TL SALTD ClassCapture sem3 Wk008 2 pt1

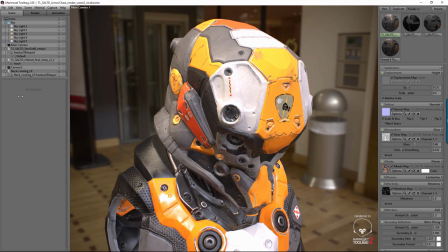1480s
And then if I go back to my normal one,
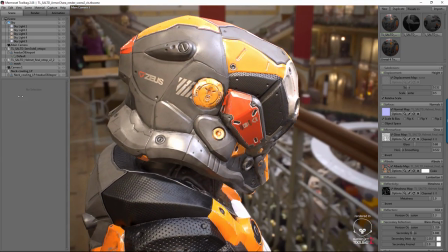1482s
you can notice that there's a little bit more specularity and a little bit more metallicity in terms of some of the different details of the surface.
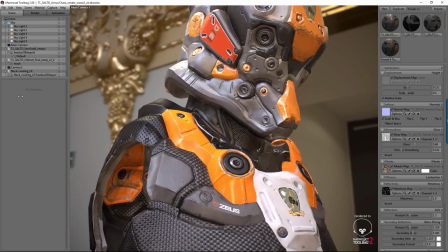1490s
All right. But Quixel is what gives me, you know, all of this nice wear and tear here,
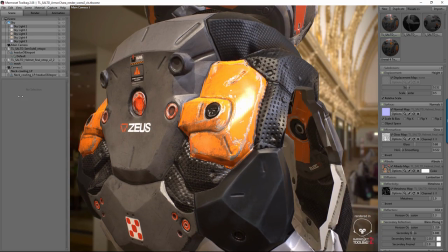1497s
especially in and around, you know, where it the normal and the bump came into use, and I was able to,
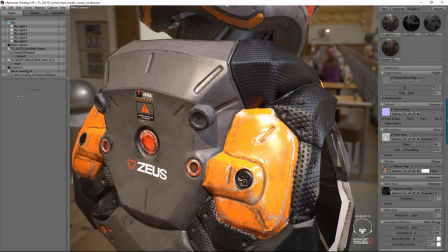1505s
you know, lift some of the, you know, sort of wear and tear details up a little bit and give it some bump.
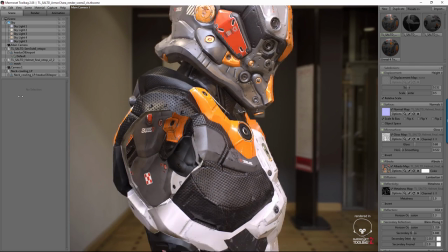1512s
That stuff's really cool, and it happens, you know, kind of on the fly
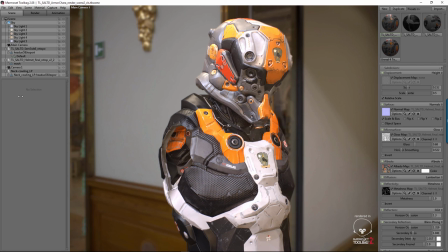1518s
as you do it in Quixel, and you can see the results immediately. The only difference, I think, probably in the way that I export it is
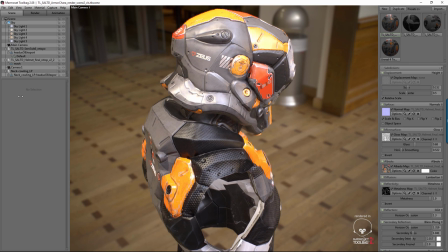1527s
don't be confused with actually working with the maps that you make into PSDs, because it automatically makes all of its working files in PSDs when you use Quixel. I'll probably go over that a little bit later in another section of this video.
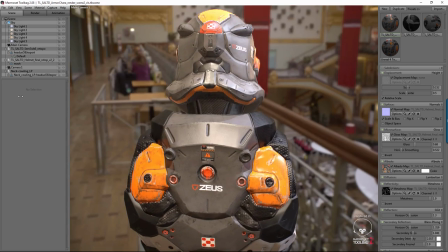1541s
But also there's, you know, propagating decals across a few different maps using the layer propagator.
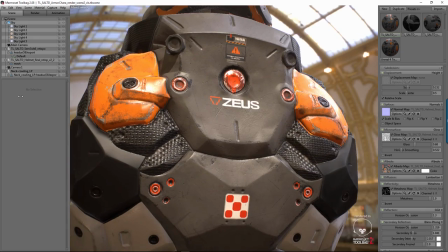1550s
All of these maps were done, you know, the decals for these maps were done in Illustrator and then just ported over.
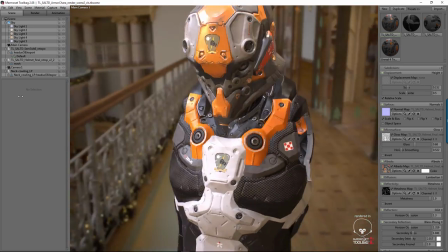1558s
And so I have a decal sheet for that. Probably by the time that I put this up for you guys, when class finishes,
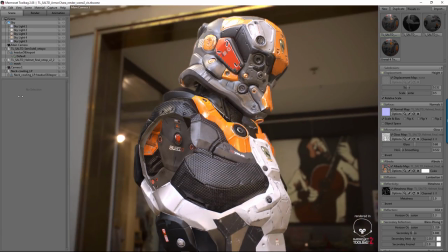1566s
there are certain elements that I'm going to give you guys and pass on to you so that you can actually open them and look
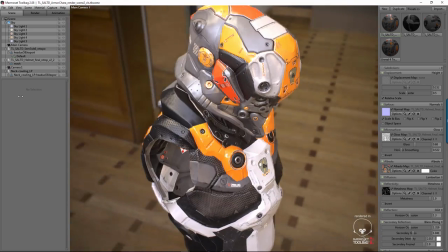1572s
at them yourself and or try them on a model of your own. So that would be cool.
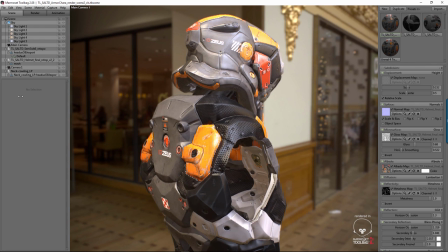1579s
All right, and I think probably one of the last things in this, beyond some of the camera settings, the mesh settings, lastly, I have fog built in.
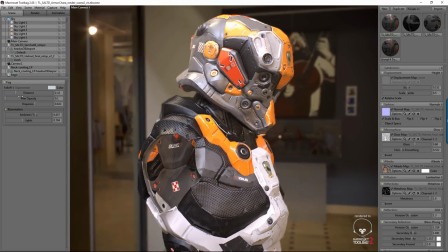1589s
So fog is a cool trick that you can use in your render environment to kind of give some atmosphere to your model.
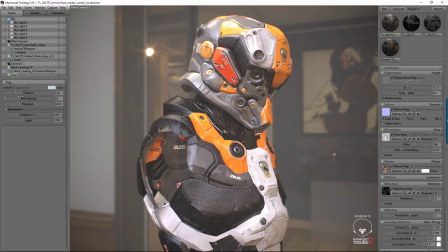1597s
So I have it turned off presently, but if I turn it on, you notice that it starts to sort of dim out the background,
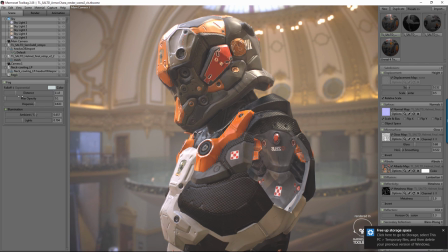1605s
and there's also the max opacity, which is set for how much of the background that you actually see.
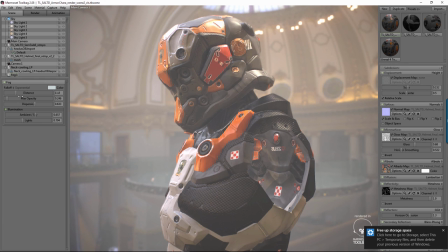1612s
So something like this I actually like to use with the sky. So if I take the sky and change the mode from sky, which is a clear photograph HDRI image, and actually give it a blur, so a blurred sky,
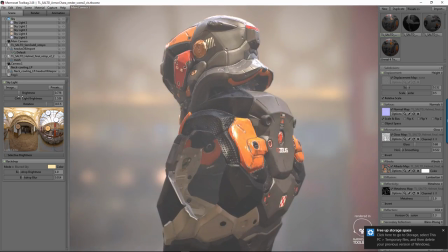1624s
I just get sort of like the atmosphere. I don't get the details of the background, and that's not what's important.
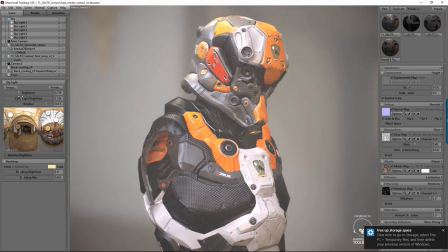1630s
What's important is the lighting and the actual model itself for presentation value.
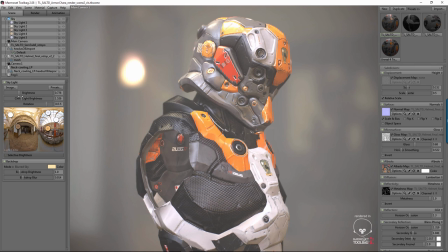1634s
So I can hide some of those details and then add fog, which gives you a sense of depth and atmosphere. And if I change the distance a little bit, so that's less of a distance,
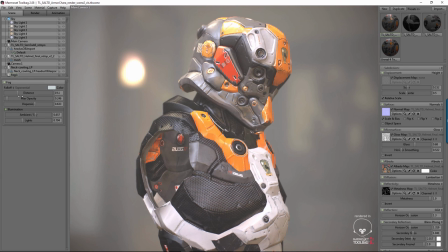1647s
probably going down the scale gives you a little bit more. I don't want to flush out the model, but just softly blend it in between the two.
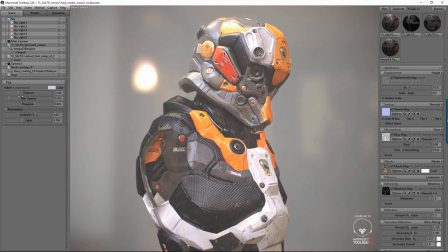1655s
That's a nice balance right there. And max opacity would gray out a little bit more of the density of the fog for the background.
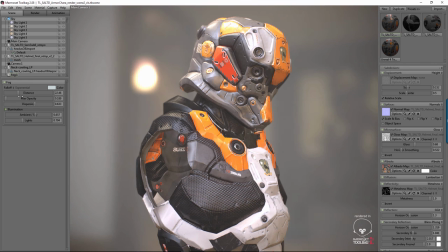1664s
So I think right about there should be nice.
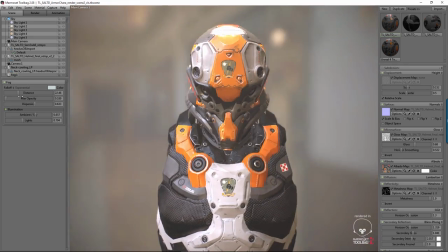1668s
So right there, I think I can probably, in combination with some of the other camera settings that I have a nice little scenario of light for myself.
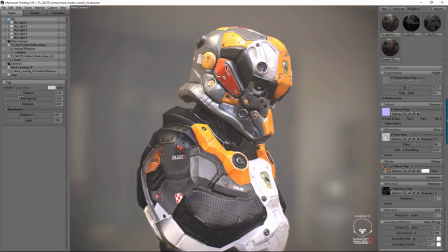1676s
I can turn this,
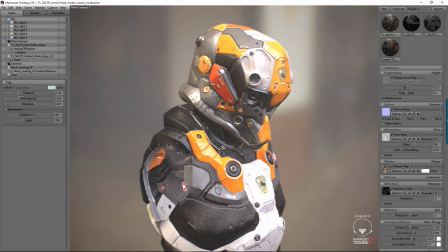1679s
maybe a darker edge here, and some atmospheric lights that are up top, that are sitting on top of the helmet.
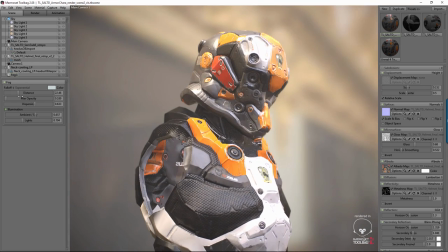1686s
That looks pretty nice. I could do something like that.
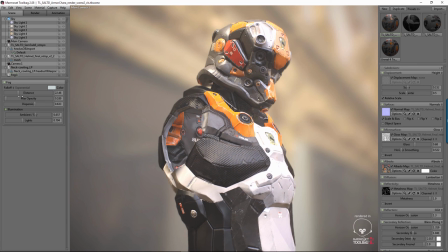1690s
And then pull it back for a shot or save a scene in either main camera and camera one.
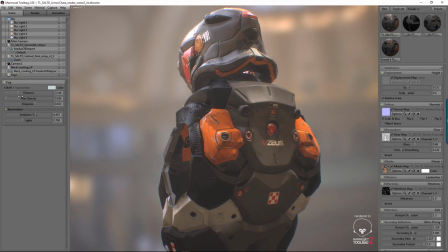1699s
So if I make one, say, the front and one, say, the back, that looks nice.
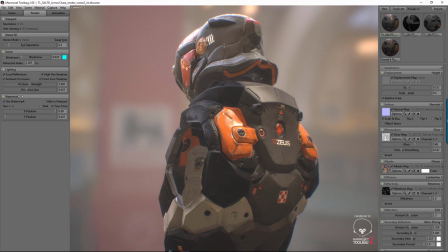1705s
I also have in some of these, I believe, under render. So there's render settings here as well. The resolution, so you could do half. I'm doing 1:1, or you could do doubled.
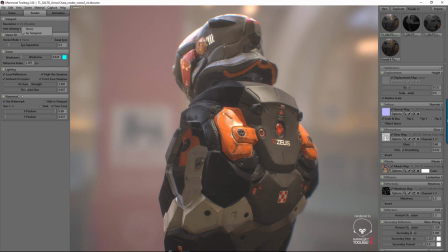1718s
If I flip that over, here you can make anti-aliasing settings, so either none or 4x temporal.